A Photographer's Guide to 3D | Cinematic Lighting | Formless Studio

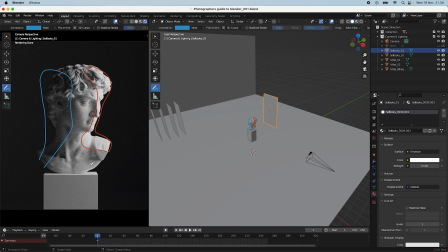Then we have the shadow side here, and we also have a shadow side here. And what is famous with Rembrandt lighting is that we actually have the triangle that I talked about right here, as you can see.
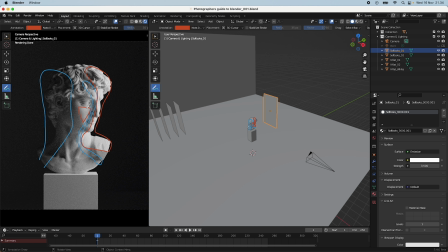Right under the shadowy eye, there's a little bit of spill lighting, and this just creates the effect of light, of dark light, or shadow light, and this will make the image much more dynamic
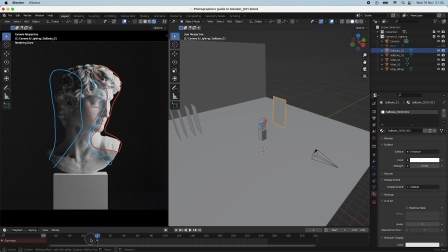compared to like a normal scene. Let me just remove this one, delete the keyframe. Going to one. So yeah, sorry for the confusion, but
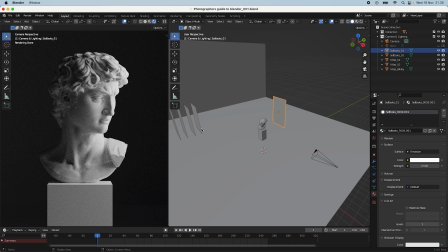it's really what the Rembrandt lighting is doing, is it creates more depth in the light of the image. So yeah, but what can we do about this Rembrandt lighting? As a photographer, we are often in the challenges of
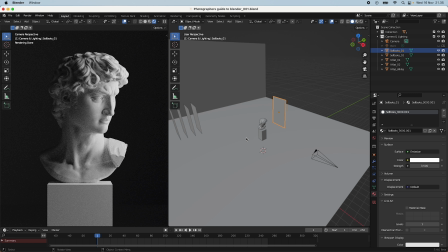having like one light and then removing light or adding light. And you can do this, like you can add a light and it will work.
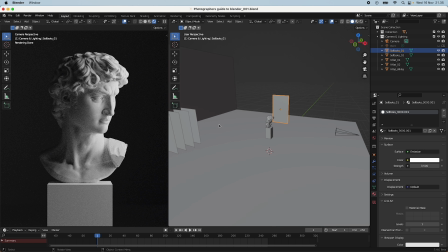But I really like to do what we do as a photographer and use V-flats and bounce boards.
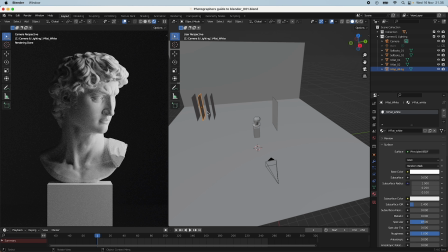And yeah, so like a bounce board is sort of like a white board that you normally have.
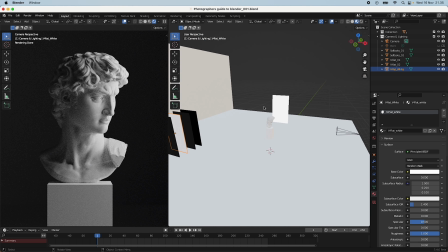If you go into this view here, you can see that it's just like a whiteboard,
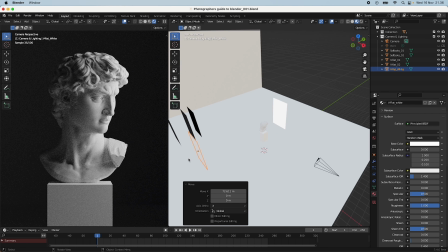and with the roughness turned up. And what this has as an effect is that when we
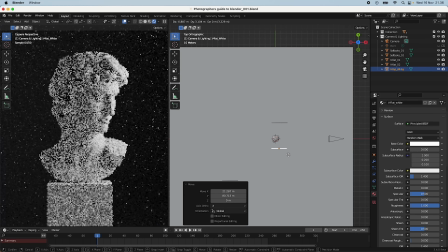put this in close to our subject, it will actually fill in the shadow side.
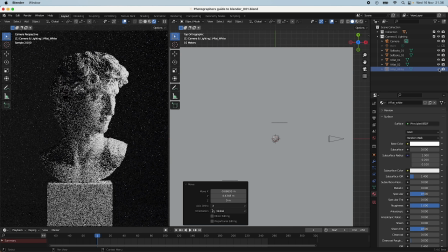And you can see if I turn it off, it will get much darker.
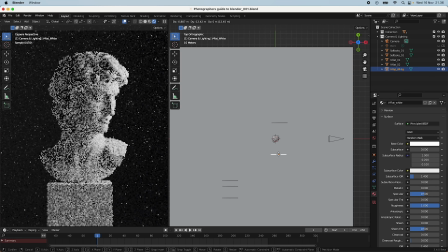And you can play around with like how close it should be or how big it is.
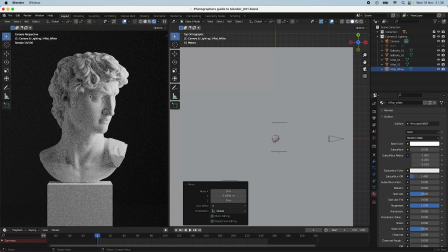But this is a nice way to fill in shadows without adding light to the entire scene. It will of course make the image a bit less dramatic, but nevertheless, it's an effect that you might want to have.
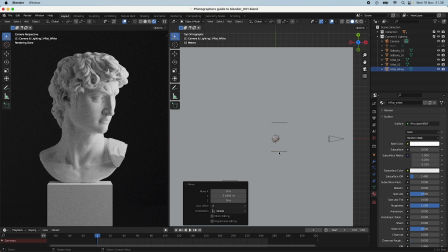So yeah, this can also be applied to products or any other thing. It's just about like understanding how to control the light with light and with
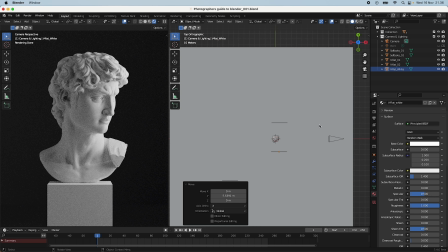bounce boards or V-flats. So this is something that you can do if you want to add light.
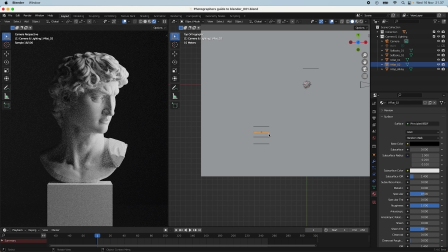And if I just take this one way back and take my V-flat, this will add more shadow. It might not be as obvious here, but if I turn this off,
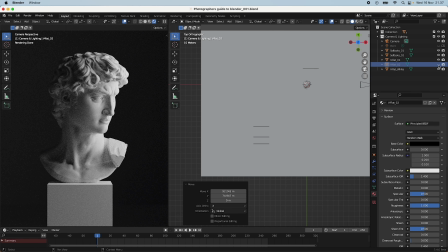maybe you're able to see that we have a bit less shadow on the shadow side. It's more bright now, and when I add in the V-flat, it gets a bit more dark.
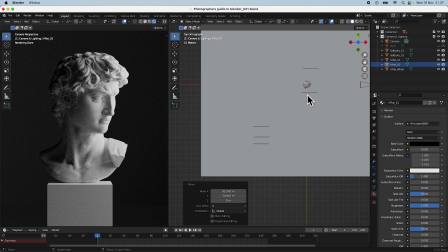And this is something that you can also play around with, having more on the front if you want to, exaggerate it even more.
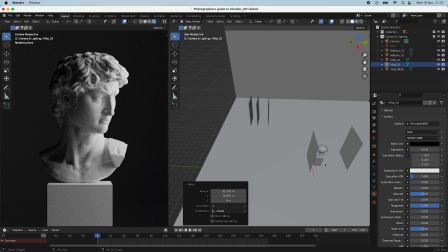But yeah, it's just to show you the effect that it can have when you add these sort of boards.
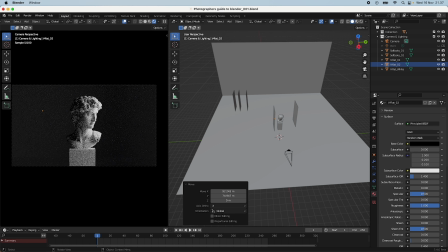And now you might say, but it's in the frame, and you're right, it's right here. But under the visibility, and this is something that we can do only in 3D, under the ray visibility, you can turn off the camera, and it will not be visible to the camera when you render it,
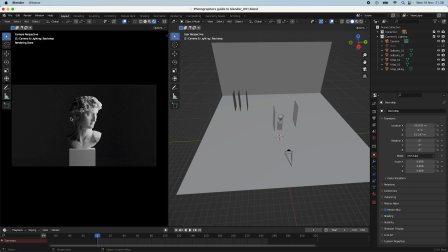which I think is a very cool feature. Yeah.
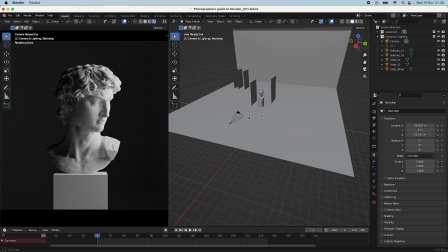But yeah, this is, a typical Rembrandt lighting.